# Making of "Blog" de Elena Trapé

Nosotros hemos hecho un taller de interpretación, o una especie de taller de interpretación.
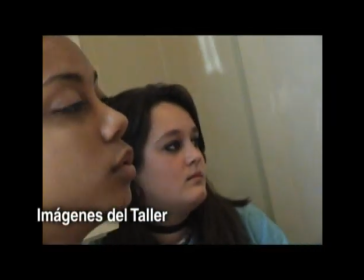8:33 Empezamos a principios de abril, lo que significa que hemos estado unos dos meses y medio trabajando con las chicas.
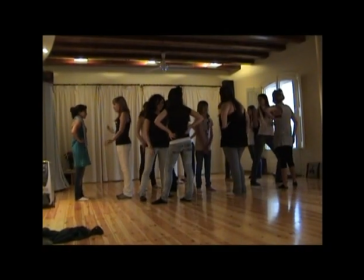8:39 Por una parte, lo hemos hecho porque había chicas que no tenían ningún tipo de experiencia.
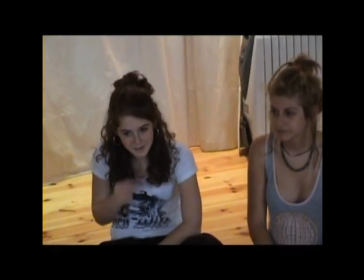8:44 Y por otro lado, para aquellas chicas que ya habían hecho teatro en la escuela o en alguna academia,
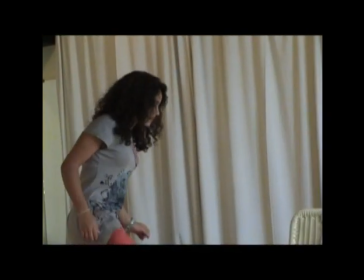8:51 lo que intentábamos enseñarles es que en el caso de Blog no se trataba de memorizar un texto y repetirlo,
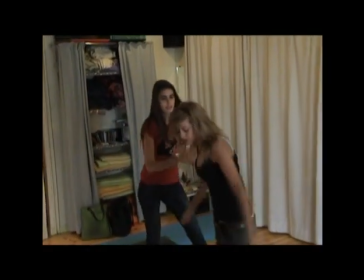8:57 sino que tenían que aprender a improvisar y entrar en la dinámica con la que iba a funcionar todo el rodaje, que es un poco ir reaccionando a lo que están haciendo las otras chicas. En los talleres estábamos una coach, la psicóloga y nuestra directora Elena,
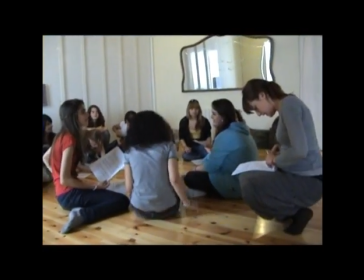9:12 y Elena lo hizo para que nosotras cogieramos confianza,
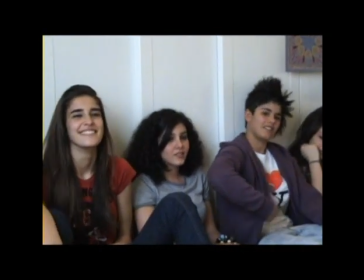9:17 nos conociéramos de antes, que no fuera ir al redajo el primer día y que nos conociéramos justo ahí, entonces todo hubiera sido como más frío, no hubiera habido esa confianza, ese buen rollo,
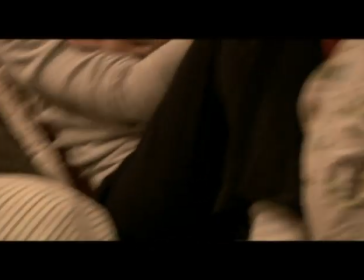9:27 ese ambiente que solamente no podríamos haber conseguido estando el primer día así.
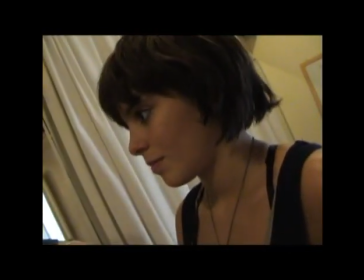9:33 En una segunda fase de este taller, básicamente lo que hemos hecho es ya empezar a probar escenas que estaba escribiendo el guionista, que es Tomás Saragay.
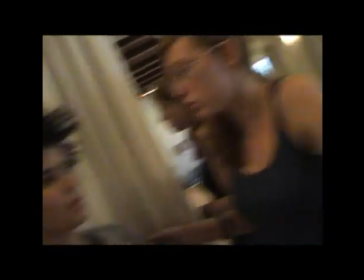9:43 Y luego, por otra parte, yo le iba mandando a Tomás toda la información que iba sacando de estas clases.
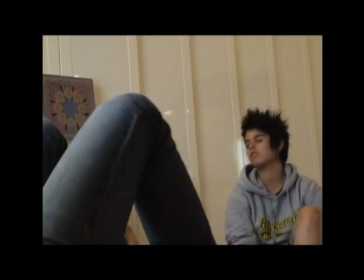9:49 Por una parte, sobre las chicas, básicamente.
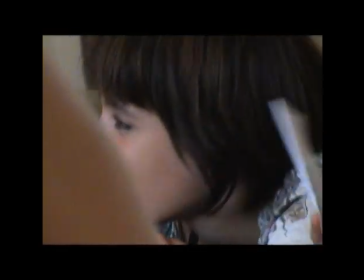9:52 Qué es lo que piensan estas chicas, cómo es cada una de ellas, y anécdotas reales que ellas me han explicado y que nosotros hemos incorporado en el guión.
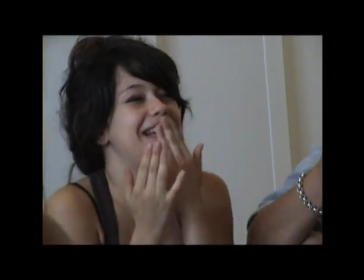10:01 Pero sobre todo, lo mejor de todo es que al final de este proceso hemos tenido un grupo de 14 chicas que ya son un grupo de amigas de verdad,
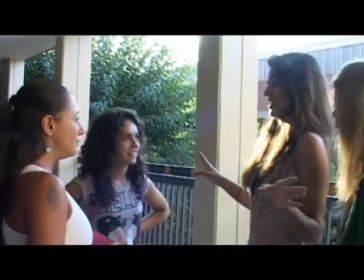10:12 o sea que esta relación de que se conocen muchísimo no la he tenido que falsear en el set,
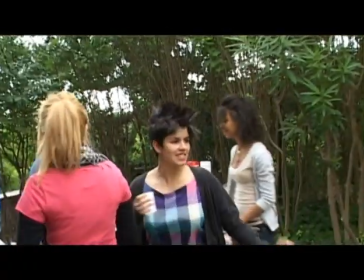10:16 sino que he llegado al rodaje teniendo un grupo de amigas de 14 amigas que se conocen Es verdad que sí que somos muchas y
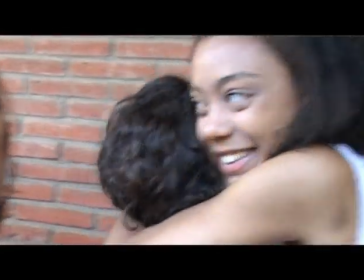10:24 es difícil que nos llevemos bien pero nos llevamos muy bien todas tienes más relación con unas que con otras pero acabas cogiendo mucho cariño a todas porque son muchas,
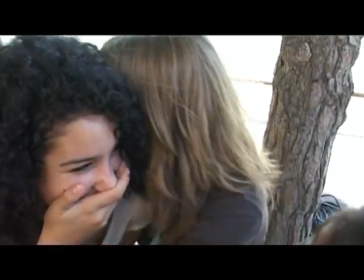10:32 muchas, muchas horas más fuera de rodaje y en rodaje. Hemos acabado pues incluso si tenemos un problema llamándonos, un problema personal fuera de la peli.
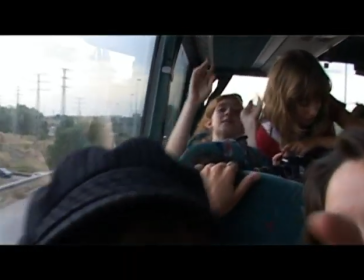10:43 La verdad que sí que se ha creado, yo creo que se ha creado un grupo guay. Y es muy bonito la verdad que se echará de menos cuando esto se acabe. Es muy, no sé, a mí me va a dar mucho pena.
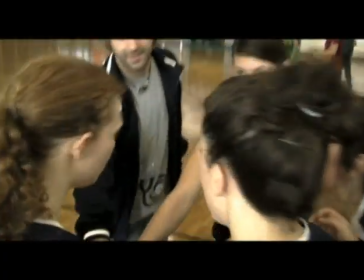10:55 El planteamiento visual de la película precisamente pretende no tener como planteamiento visual a priori. Se trata de falsear, de crear un documental, es decir, de rodar un documental que no es real, que es falso, que lo estamos manipulando nosotros.
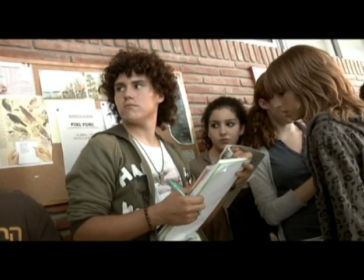11:12 Y la idea que teníamos con Elena era crear un no estilo,
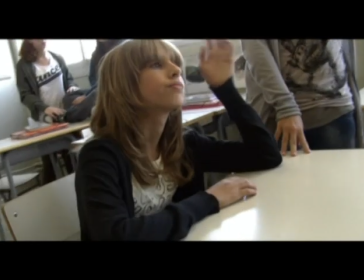11:17 o digamos un estilo donde no se notara que nosotros éramos los que estábamos grabando e intentar que pareciera realmente que fueran las niñas.
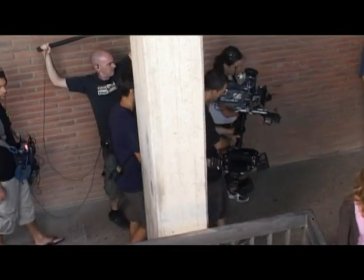11:25 Por una parte,
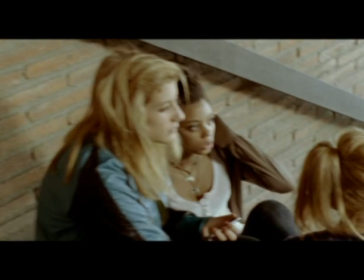11:27 tanto el principio como el final lo hemos rodado con 16 milímetros y narrativamente lo hemos hecho desde un punto de vista externo,
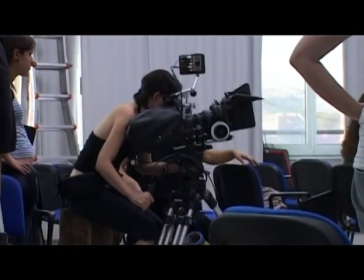11:35 como el de una película convencional, digamos.
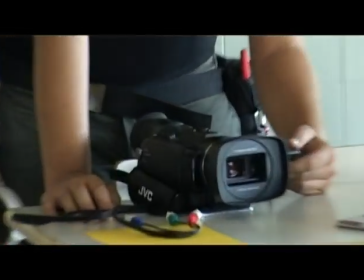11:38 Y por otro lado hemos tenido las cámaras de vídeo con las que hemos grabado el material que supuestamente están grabando las mismas niñas,
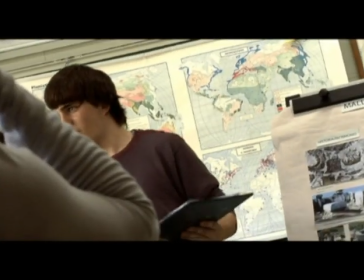11:46 con un look mucho más documental, digamos. El blog ha sido un festival, hemos usado cinco formatos diferentes, que es un poco locura,
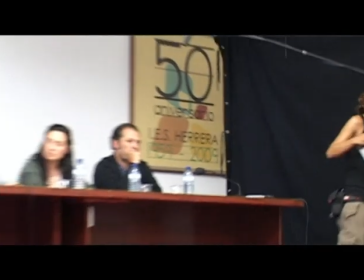11:57 pero cada cámara expresa una parte del lenguaje de la historia. La parte de vídeo la hemos rodado con tres cámaras distintas.
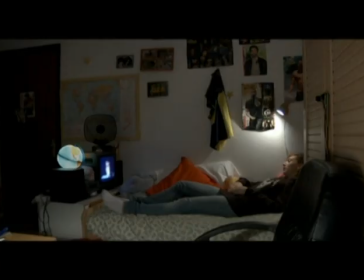12:11 Por una parte hemos tenido la cámara que hemos instalado en cada una de las habitaciones de las siete protagonistas,
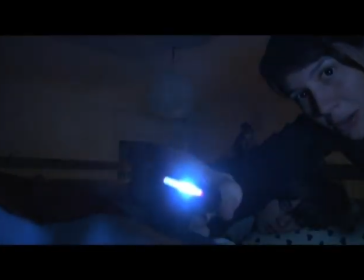12:17 que es una cámara que simula ser una cámara webcam de cada una de ellas.